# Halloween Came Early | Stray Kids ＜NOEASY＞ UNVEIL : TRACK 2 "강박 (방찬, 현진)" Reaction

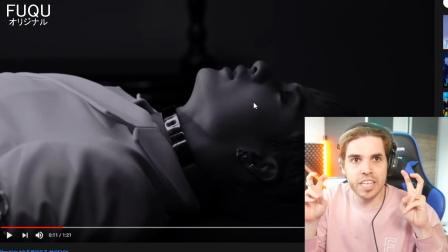(4:07)
That's true, but they actually, in the Korean world, these things have to look perfect. They want people's skin to look perfect. And I just don't like that aspect from it. If their skin has to look perfect because the video, it's part of the storyline, then it's fine. But for example, here, it's not face softened, but it looks really good.
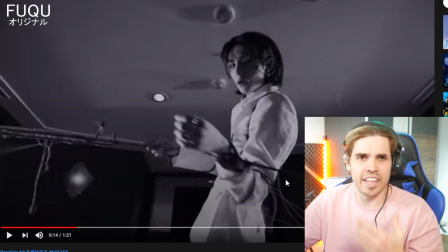(4:25)
You can see the detail all in his skin. Oh, again, that claustrophobic feeling, of being tight.
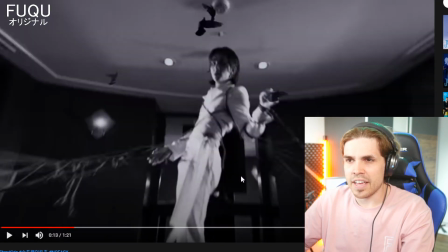(4:31)
I can only imagine that. Let's go back a bit.
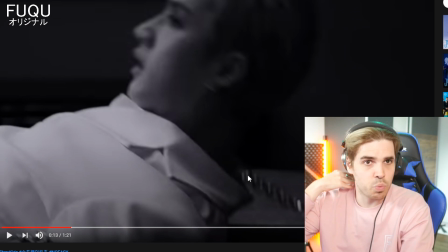(4:35)
I always have this fear that one day I just wake up, let's say for whatever reason, with a chain around my neck. I think that is the moment you cannot do anything. It gives me a really scary feeling. And it's amazing that, a video like this gives me those emotions.
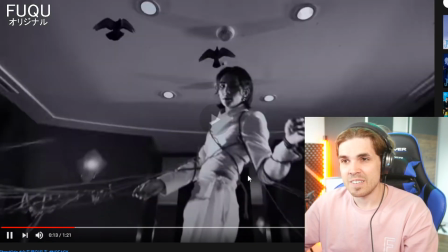(4:48)
That means they did a good job on it. I did have to laugh here though for a second. It's funny how they actually put in these birds into the shot.
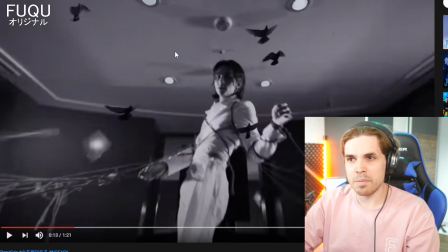(4:57)
You know that they are not there because it's a little bit unnatural, you know, how they are flying around.
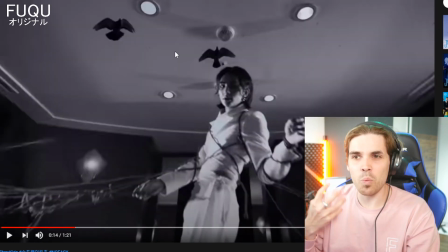(5:02)
But still, it's just such a weird element to add in. Why birds? And again, it gives this weird effect, like, what is it?
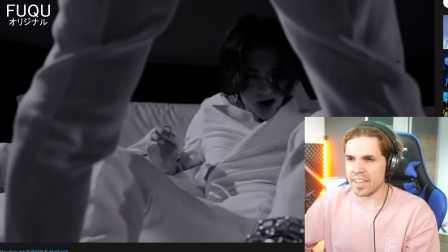(5:09)
Why are they there? Again, the chains. Oh, I'm not a big fan of chains.
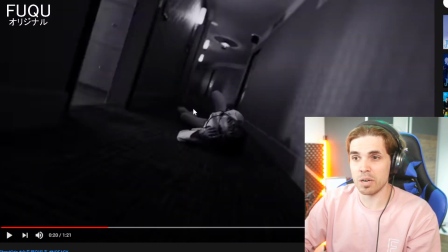(5:16)
Oh, and this shot itself, I thought really did a fantastic job in trying to capture that anxiety, that claustrophobia.
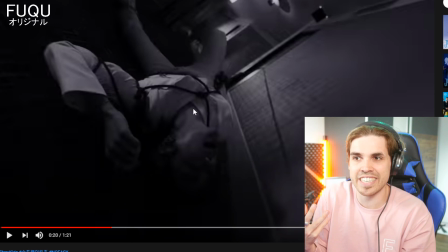(5:22)
You're stuck, you're in a very thin, small room, and you cannot escape it. I also want to point out something else that I think is very interesting.
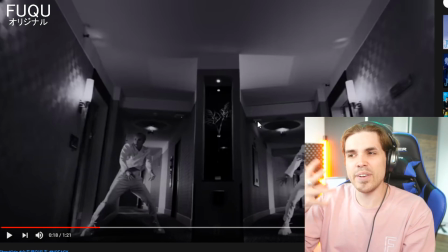(5:29)
I was looking at the location a little bit, and if you look at it, it seems very much like a hotel room.
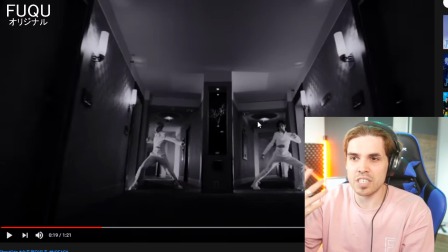(5:33)
It's a hotel floor. Because all the doors, all this lighting, they're all similar, and normally this is a corridor for a hotel room.
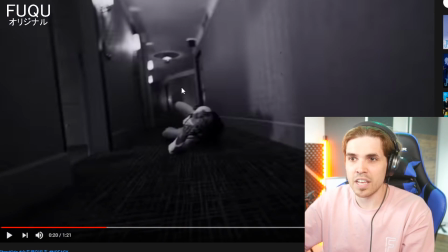(5:40)
And you can also see the carpeting, the hotel doors everywhere.
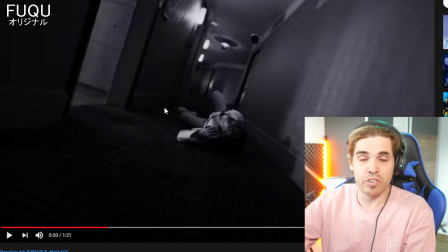(5:44)
Interesting what they did with the location, and just by a bit of color grading, really extreme cuts with the, or not cuts, movements with the camera, it creates this very eerie event.
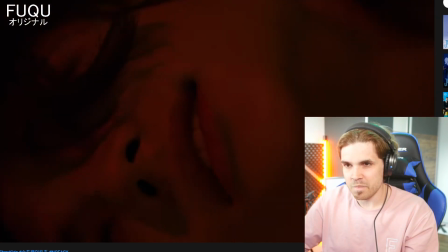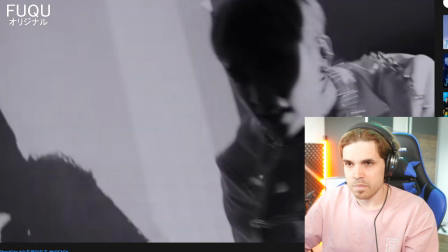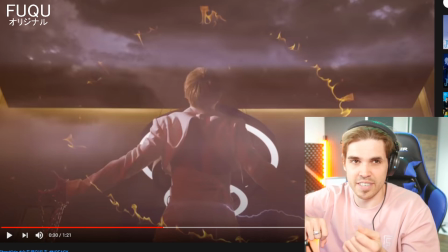(6:04)
I also like this part actually. I like the violence all of a sudden coming in. It's a very different touch all of a sudden. It goes a little bit away from the Marilyn Manson vibe into something more classical.
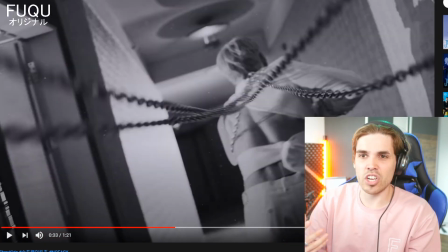(6:15)
I love this as well. Again, this idea of running away, but you're stuck with chains, so you're not actually getting anywhere. It's an amazing feeling what they're actually grasping here. It's amazing. Also from a video's perspective.
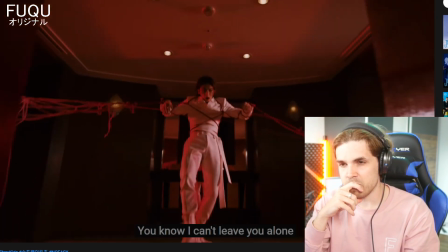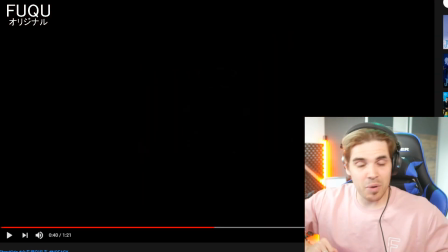(6:32)
This moment I want to pause as well again. You guys know from, at least if you watch many of my videos, every time you get these moments where there's a blackout or a fade out that leads to nothing and then the video kicks in again, this is really one of those moments I'm like, damn, it is that cool. It really just thinks like, is it over?
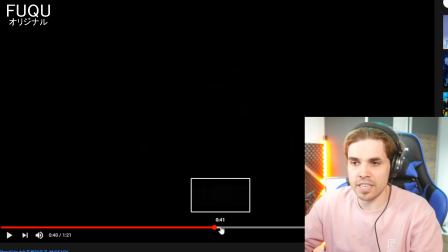(6:48)
Is something else going to happen? Of course, if you look at the timestamp, you know, there is a lot more to come. But I love these kind of events. It just allows your brain to calm down, do nothing, think of nothing, let your fantasy play a role a little bit, and maybe something you fantasize will come true, or maybe completely the opposite.
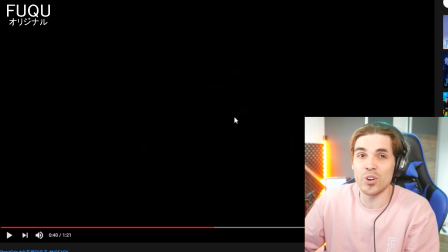(7:05)
That's the scary part, actually. Our fantasies are crazy. And that's also the reason why they include these kind of shots.
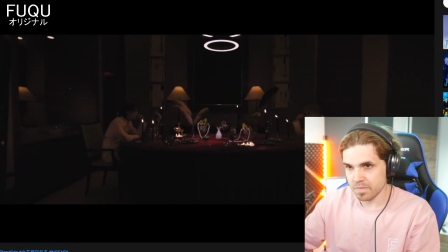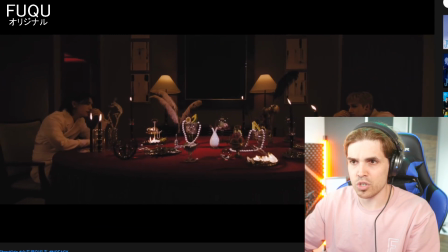(7:20)
Beautiful shot, by the way.
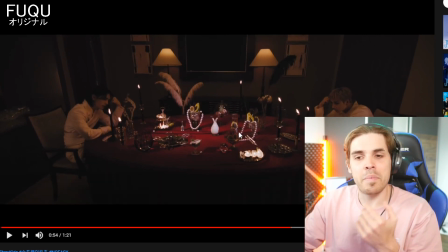(7:25)
There's one thing that maybe if there's going to be a bigger video, is the thing that I don't understand is why the middle points are lit up more than the two characters here. And the reason why I'm asking is because it seems like there's going to be a focus on these elements.
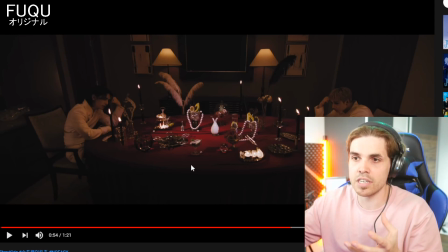(7:40)
Maybe there's a reasoning why these elements are lit up, but they're lit up a little bit different, so there must be a reason for that.
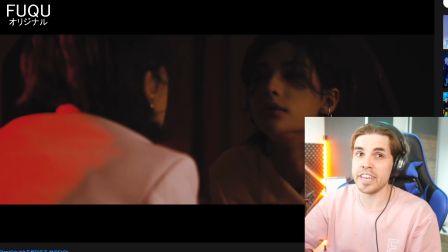(7:49)
Oh, this is also a really good shot, by the way. Very eerie. Very creepy.
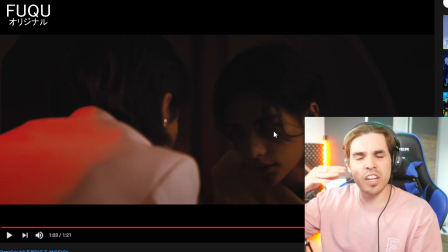(7:54)
You see how he's focusing on a mirror? He's looking not at himself, he's looking basically a little bit through the mirror as if he sees something else.
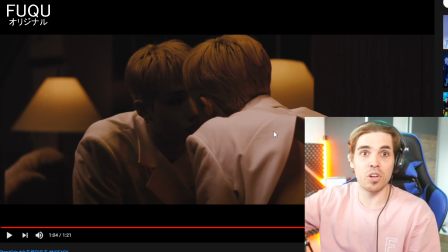(8:02)
And then it cuts to the next scene, another person looking from the other side into the mirror as well. As if two different dimensions exist and they're looking past each other, looking into each other like, is there something there, is there nothing there?